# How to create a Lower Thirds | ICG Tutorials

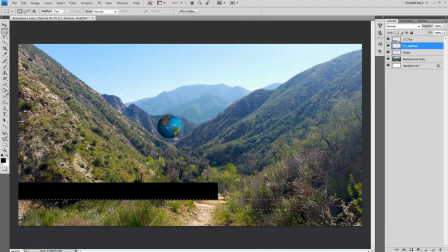I will use black. These layers from this point on will be mainly used to marquee the top and bottom lower thirds quickly.
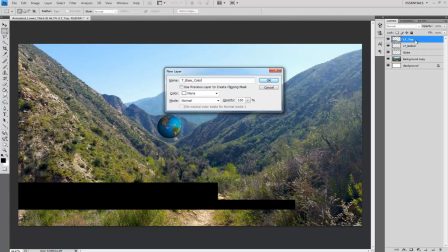Next, create a new layer for the top base color as T_base_color.
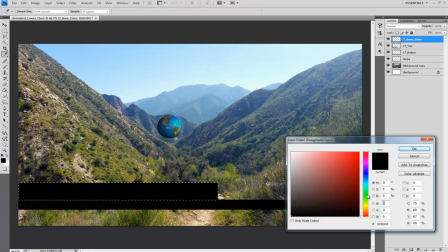Use your top LT to marquee the area and select two colors for your color palette.
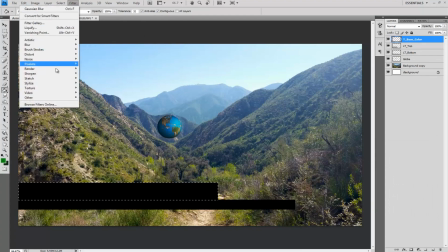I chose green and dark green. Afterwards, select Filter from the drop-down menus and then select Render Clouds.
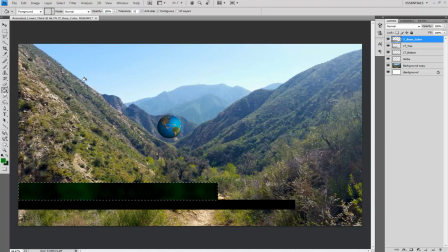Then go to Filter again and select Render Difference Clouds. It's dark and it has a light touch to it, but I will stick with that for now. Do the same thing for the bottom lower third. Create a new layer for the bottom base color as B_base_color.
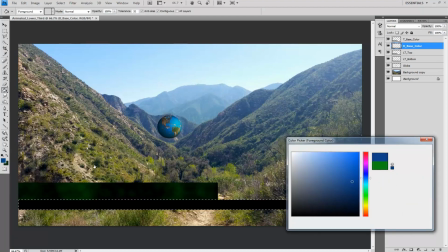Use your bottom lower third to marquee the area and select two colors for your color palette.
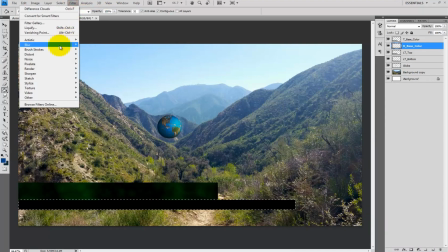I chose blue and dark blue. Afterwards, select Filter from the drop-down menu and do Render Clouds, then go back and do Render Difference Clouds. Now I am done with those layers for now. What I want to do now is give the lower thirds a slight dynamic shape by cutting the ends diagonally.
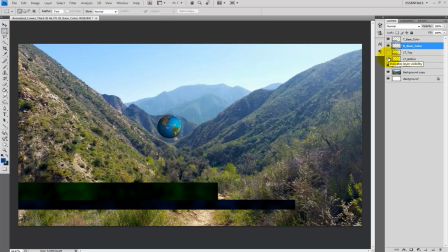Turn off the visibility of top underscore lower thirds and bottom underscore lower thirds. Take the polygonal lasso tool and cut into the thirds and delete. Now let's make some borders. Create a new layer and call it borders.
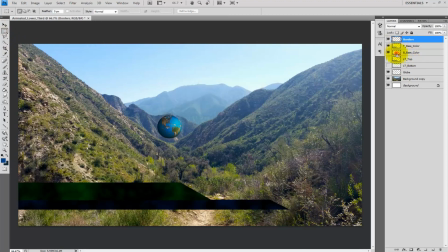Marquee the bottom first, then select from the drop-down menu, then modify border and go with 2 pixels. Fill that area in with a white. Next, do the same using the top lower third layer, but fill the border in on the same layer borders.
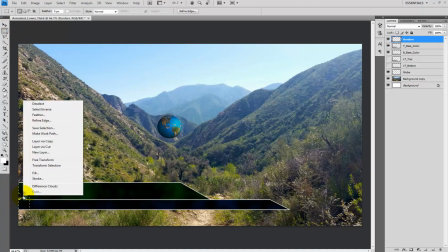Select the left edge of the border and either delete or right click and free transform to drag the excess white off the screen.
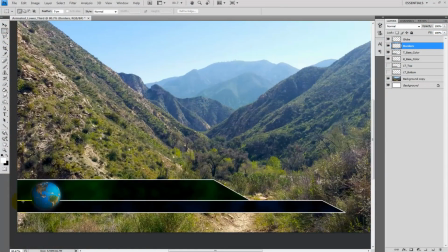Press enter to accept the changes. Now select the border going behind the globe and select a little out from the globe itself, like give it a little bit of cushion.
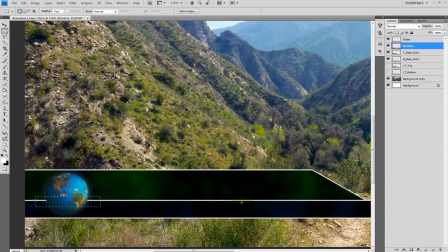Make sure that only the middle border is selected. Right click and select free transform, then right click again and select warp. Pull the middle area down by just a little to give the impression that the border is going behind and around the globe.
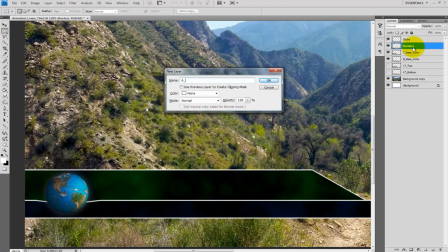At this point, create a new layer below the globe and above the borders layer and call it A underscore globe underscore BG.
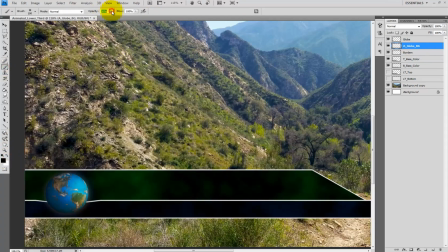Take the brush tool with black as your color and set the opacity to 30% and fill in a little bit of the area behind the globe to give the border a sense of going behind the globe. Now I wish to change the intensity of the border.
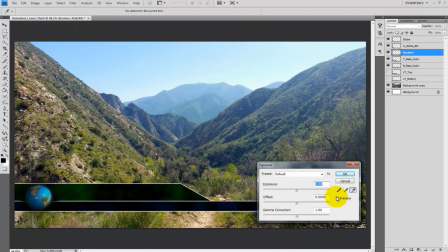Select the borders layer and then go to Image, Adjustments, Exposure, and bring the exposure down till it feels right to you.
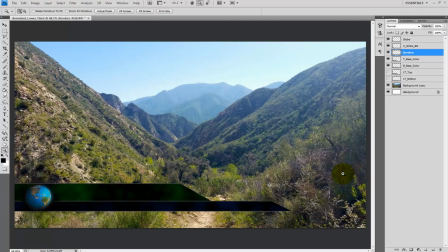I went with -3.78. Also, I'd like to bring up the lightness of both parts of the lower thirds. To do this, I will create a new layer and call it white underscore control. Then control select the bottom and top lower third, and on the white control layer, fill that area in with white.
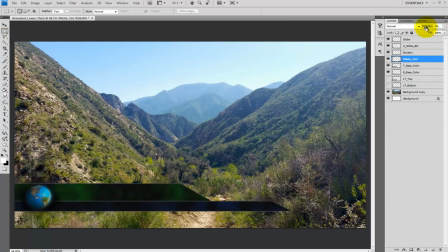Then decrease the opacity to 5%. I think for tutorial's sake, let's stop here and move on to the next element.
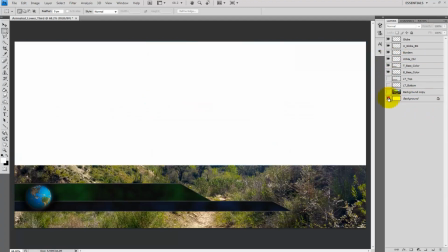I do not want to make something that is too intricate. This is for, mainly learning purposes.
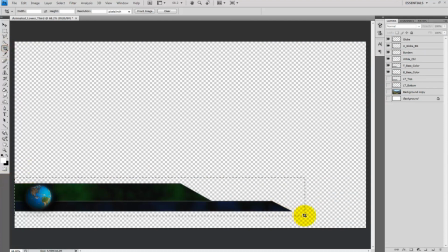You should be able to take what you have learned from here and create something more attuned to your artistic style.
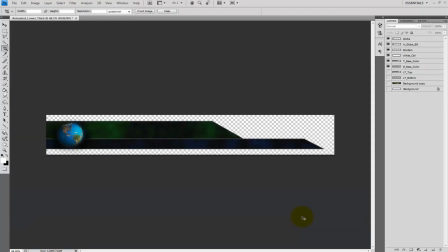So now let's get rid of unnecessary layers and crop around the lower third, giving some cushion room,
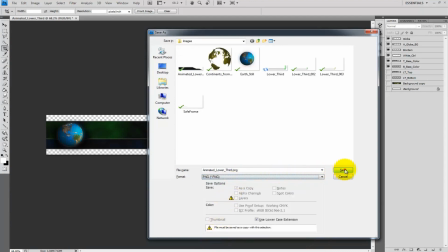save as a ping or what you need it as, and make sure to keep the alpha with it.
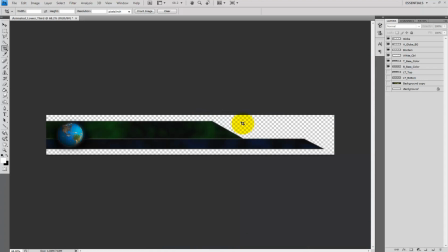If it is a ping, then select interlaced.
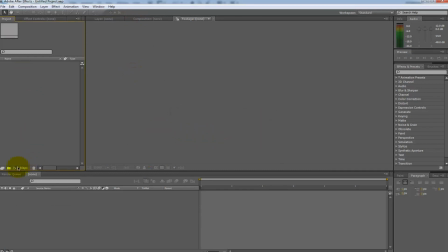Now to bring it into After Effects and put our animation on top and make our lower thirds looping for use in live recordings or non-linear editing. Create a new project in After Effects, make a new composition at 1080p and label it animated underscore lower underscore thirds.
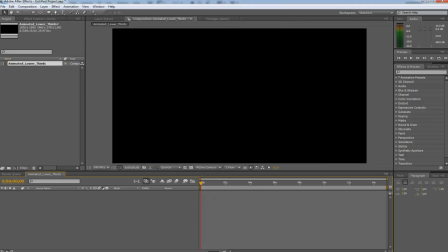Don't worry about the rest of the settings at this moment. Now import the image and the animation by double clicking in the project window or under File, select Import File. Drag the new files you brought into your new composition. Make sure the earth.movie file is above the lower thirds.